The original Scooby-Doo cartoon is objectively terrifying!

They're in the show too, episode 18.
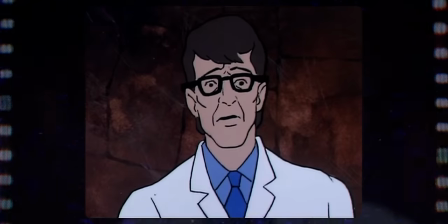[8:15]
Technically he's the grandson of the original Dr. Jekyll and he's worried that he's possessed by the ghost of Mr. Hyde.
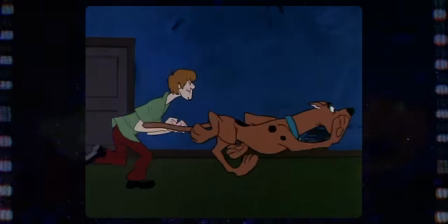[8:22]
They made it more complicated than it needs to be, but hey, if that's not the through line of the Scooby-Doo franchise, werewolves are another great example of this.
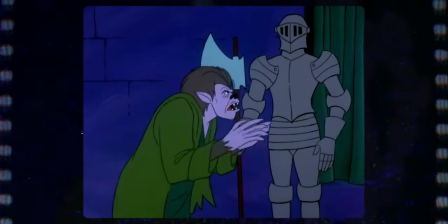[8:29]
Sometimes you're a person, sometimes you're a wolf. They exist at different times. You get it.
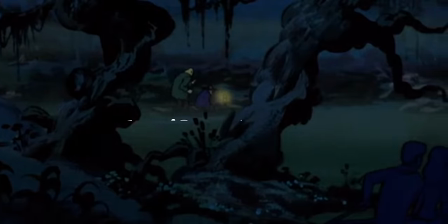[8:33]
The other main category that's gonna be useful for us here is horrific metonymy, or metonymy. I never know how to pronounce it.
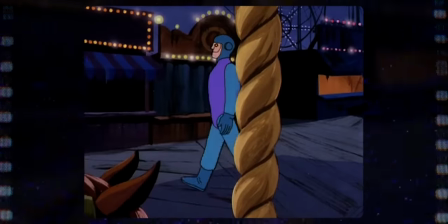[8:40]
This describes a horror antagonist who is surrounded by things that we antecedently take to be objects of disgust and or phobia.
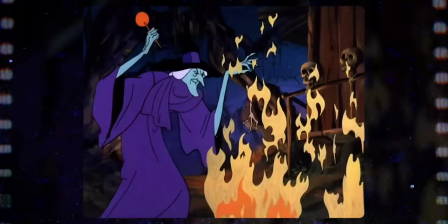[8:49]
Why is the witch in episode 13 scary? I don't know, probably because witchcraft in general has a long history of being associated with dark, evil, unnatural forces.
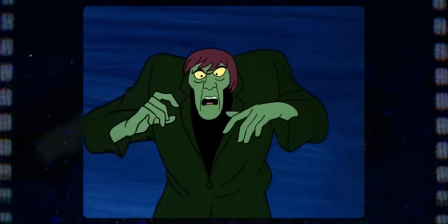[9:00]
Like J.K. Rowling. I don't know what the creeper is supposed to be, but the way he follows everyone around at a slow but steady pace makes him feel like a physical embodiment
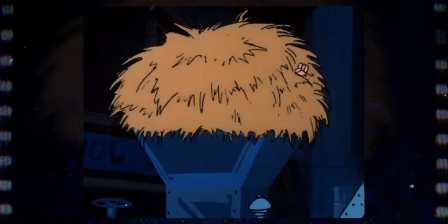[9:09]
of death that everyone has to outpace as long as they can until it inevitably catches up to us all.
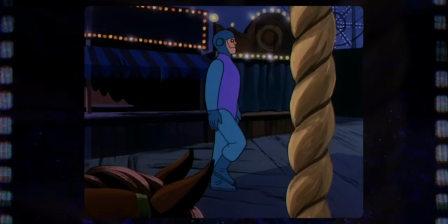[9:16]
Mortality is terrifying. You know, and I'm also gonna throw Charlie the Robot into this category as well.
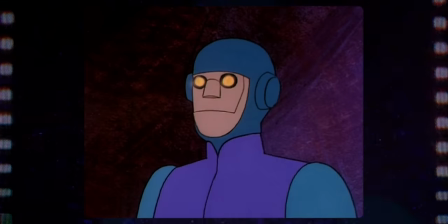[9:21]
He's just a regular robot, but the thing that makes him scary is that he's malfunctioning,
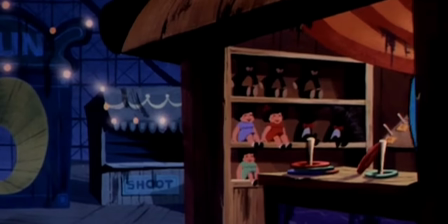[9:26]
and unwieldy technology running rampant and causing destruction is always terrifying no matter how they plan on rebranding Facebook. Now, defining the makeup of a horror monster won't alone help us find the scariest episode of Scooby-Doo since everyone's scared of something different. You know, statistically, someone out there is terrified of the ghost of Elias Kingston,
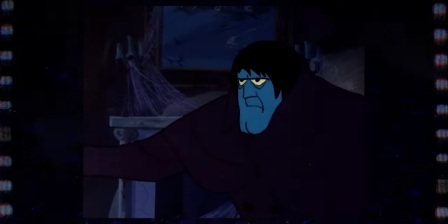[9:47]
even though he's just a physical answer to the question, what if Johnny Cash was blue? But with this information, we can eliminate over a third of all Scooby-Doo Where Are You episodes because their monsters don't fit any of these categories. Starting up top, episode one with the Black Knight.
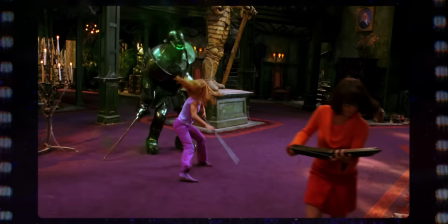[10:07]
Thanks to my love of Scooby-Doo Monsters Unleashed, I always assumed that the Black Knight in the cartoon was a ghost like he is in the movie.
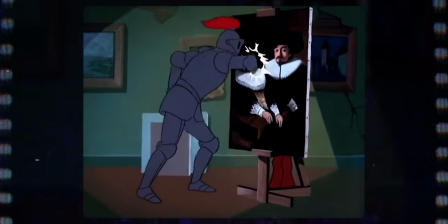[10:16]
But nope, not a ghost, just a regular knight. and nights aren't scary, they're family-friendly dinner entertainment.
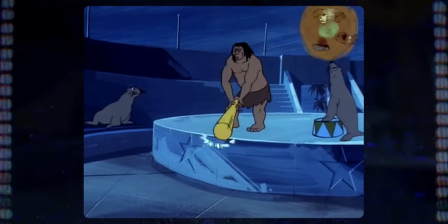[10:23]
Similarly, episode 21's villain is a caveman, which would only fit into our categories if he was half-man, half-cave.
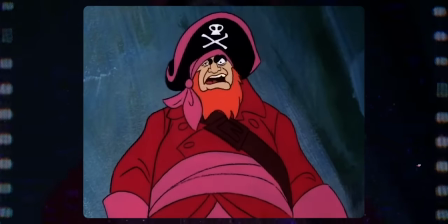[10:30]
Redbeard's ghost in episode 14 technically counts, but he doesn't do anything remotely ghostly.
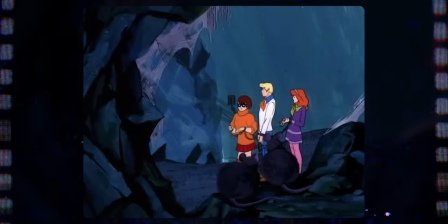[10:36]
He just sort of exists as a pirate. But I did find my new D&D weapon.
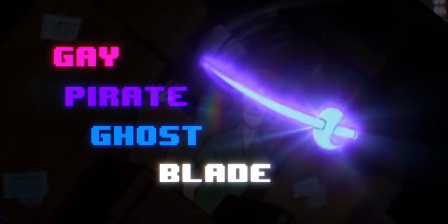[10:42] Zoinks! It's the gay blade of the ghost set again!
Episode three has a phantom, which does match our criteria,
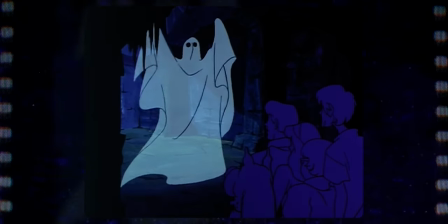[10:51]
but it looks so unconvincing that I feel comfortable eliminating it on the grounds of it looking like a child's last minute Halloween costume,
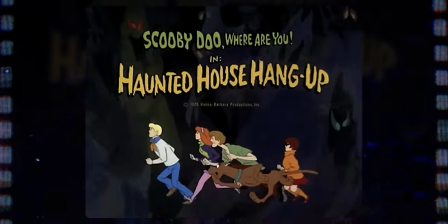[10:57]
but it's not even the worst one to do that. You see, episode 22's headless specter is great, honestly,
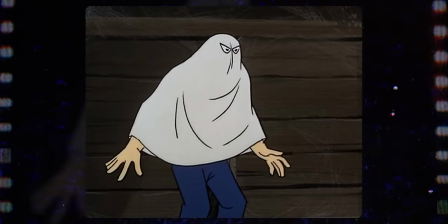[11:04]
but the true villain of that episode was the phony phantom who looks even worse than the other bedsheet ghost. His name is the phony phantom. Everyone knew he wasn't a real phantom.
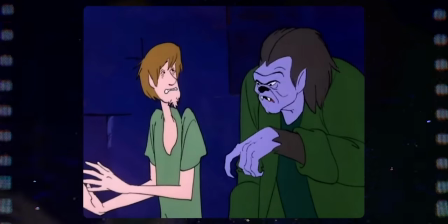[11:19]
Now, episode 11 does have Dracula, Frankenstein, and a werewolf, which all perfectly fit into monsters that have competing categories.
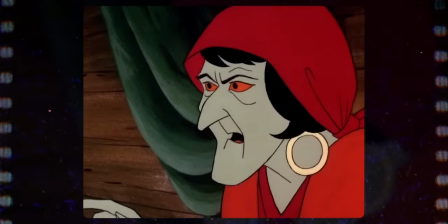[11:27]
Unfortunately, that episode also features a character whose name is kind of a slur, so I'm going to eliminate it on those grounds on its own.
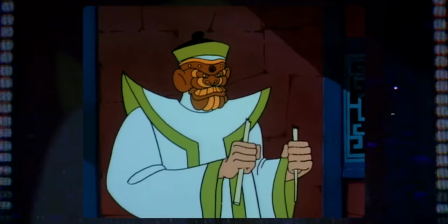[11:37]
In fact, while we're at it, we're also going to eliminate episodes 5, 19, and 23 because these characters aren't scary, you're just racist. That was accusatory. You watching are probably not racist, I hope. Please don't pee. Hey guys, hot take, don't be racist. So now, out of the original 25 episodes of the cartoon, we have 16 left to choose from as the scariest. So how else can we whittle it down? Well, we've looked at the characters. So now, let's look at the setting.
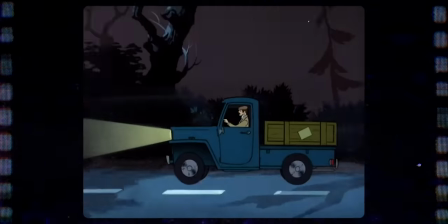[12:11]
I went on and on and on at the start of this video about how eerie the background art could be,
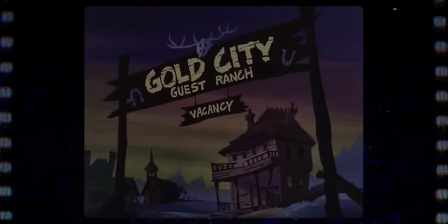[12:18]
capturing the spooky vibes of these unfamiliar destinations.
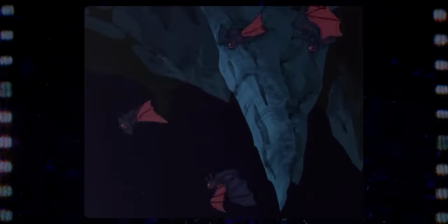[12:21]
But what exactly makes a location scary? Oh no, we're falling back into the same traps. Fred would be proud. Well, if there's one obvious thing that we can take from the monsters, it's that if a location is also threatening and dangerous, that could also lend itself to being scary.
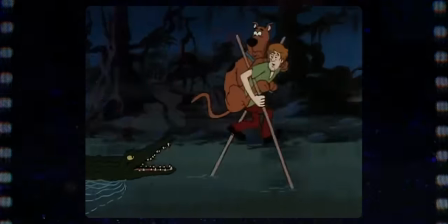[12:42]
Old houses falling apart, swamps filled with alligators, airfields full of sharp, rusty metal. Come on, space kook, I'm rooting for ya. If there's danger, there's fear. But that's not really the full picture either, is it?
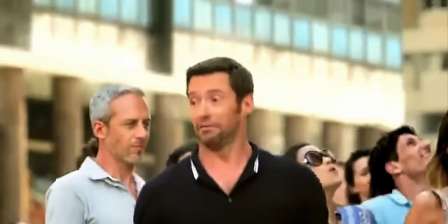[12:58]
I mean, it's dangerous to get lost in Hugh Jackman's eyes, but I'm still gonna do it. That alone doesn't make anything horrifying. I think we can get a little bit more specific. association with death helps.
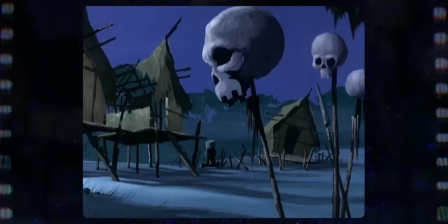[13:10]
Cemeteries and mausoleums and buildings decorated with skulls.
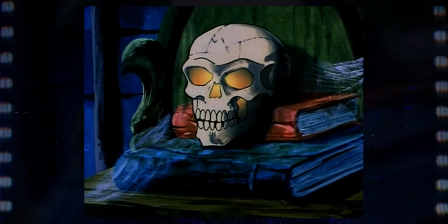[13:15]
These are locations that emanate a vibe that reminds us of our own mortality.
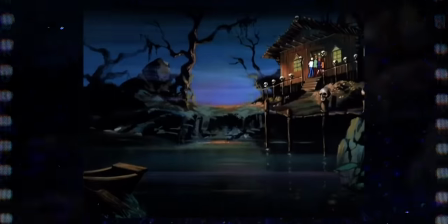[13:20]
The haunted Kingston mausoleum from episode 6 and the witch's cabin from episode 13 are the most traditional examples of this.
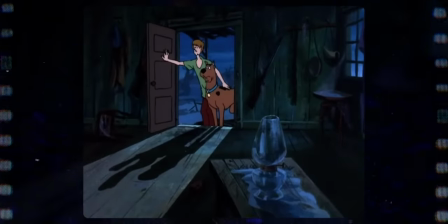[13:28]
They also up the ante by making the gang feel isolated in unfamiliar surroundings, which is another important factor. Does the location trap the gang there? Does it separate them from civilization or from each other?
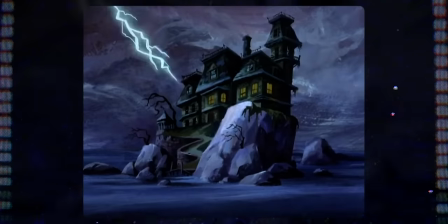[13:42]
Episode 16's setting encapsulates this feeling of seclusion beautifully.
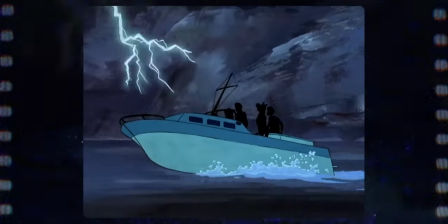[13:47]
Not only is the gang in a haunted mansion that appears to be standing alone, surrounded by a body of water, but they are tasked with spending the night there.
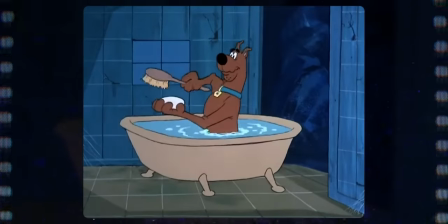[13:56]
They cannot leave. Moreover, the building is lined with booby traps that aim to separate the characters from one another.
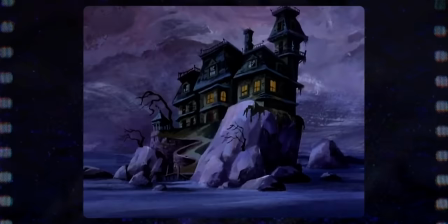[14:04]
And the building is falling apart during a thunderstorm, adding back in the sense of danger.
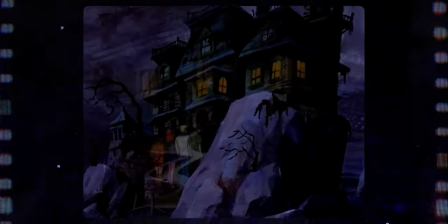[14:11]
And also,
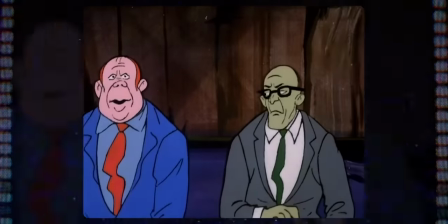[14:13]
the inciting event is a will reading of the former owner of that place being yet again associated with death.
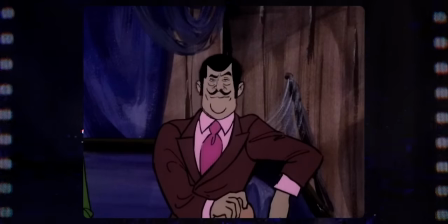[14:21]
This might very well be the perfect spooky setting.
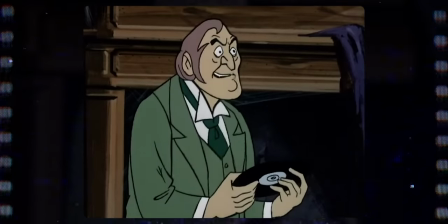[14:28]
I just hope it wasn't anyone important who died.
I am Cosgood Creeps, attorney of the late Colonel Sanders.
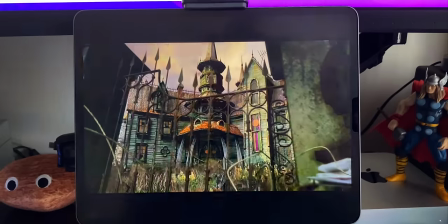[14:36]
Not the Colonel!
Another creepy crib. How come we can't ever investigate like a KFC or something?
Is this what you wanted, Shaggy? But there's one final idea that makes a location scary. It's something that's cropped up a lot over the past couple of years, and it plays into the eeriness of the settings of Scooby-Doo more than you'd think.
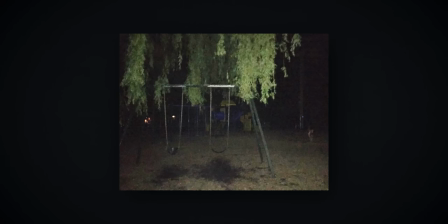[15:04]
You've probably seen photos of liminal spaces pop up all
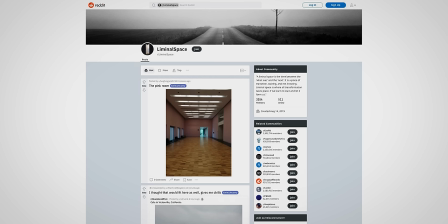[15:10]
over the internet thanks to popular subreddits and Twitter accounts and even YouTube channels.
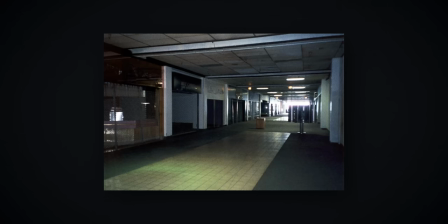[15:15]
It's difficult to define precisely what they are, however.
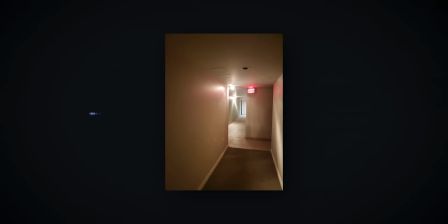[15:21]
Sometimes it's the unsettling feeling of existing in a transitional space that's not meant for one to exist in.
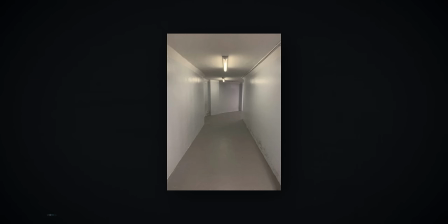[15:27]
Places between destinations. Hallways are a popular example of this. Sometimes they're spaces that feel like they're on the boundary between settings, not quite belonging to something that we'd recognize. But for me, the eeriest examples of liminality are spaces that I do recognize, but they're out of their designed context. A school dimly lit at night.
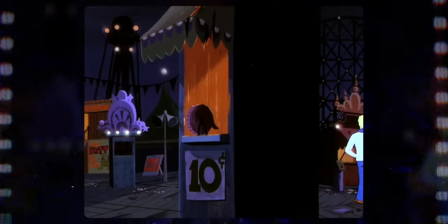[15:56]
A silent circus after hours. An amusement park without a single soul in sight.
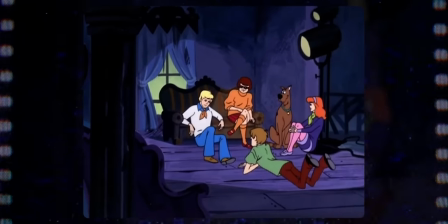[16:04]
These places might not inherently be dangerous or associated with death,
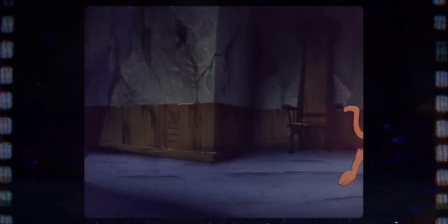[16:08]
but the gang is exploring them removed from their typical contexts, which evokes an atmosphere of unease.
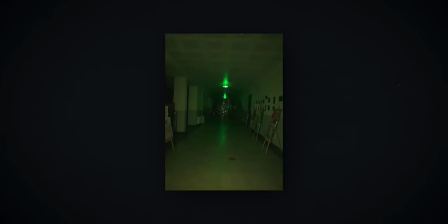[16:15]
Something is off. Something is wrong. Someone peed in the ball pit. Is that what happened? I can't remember. You can also see that liminality plays nicely with this feeling of being alone.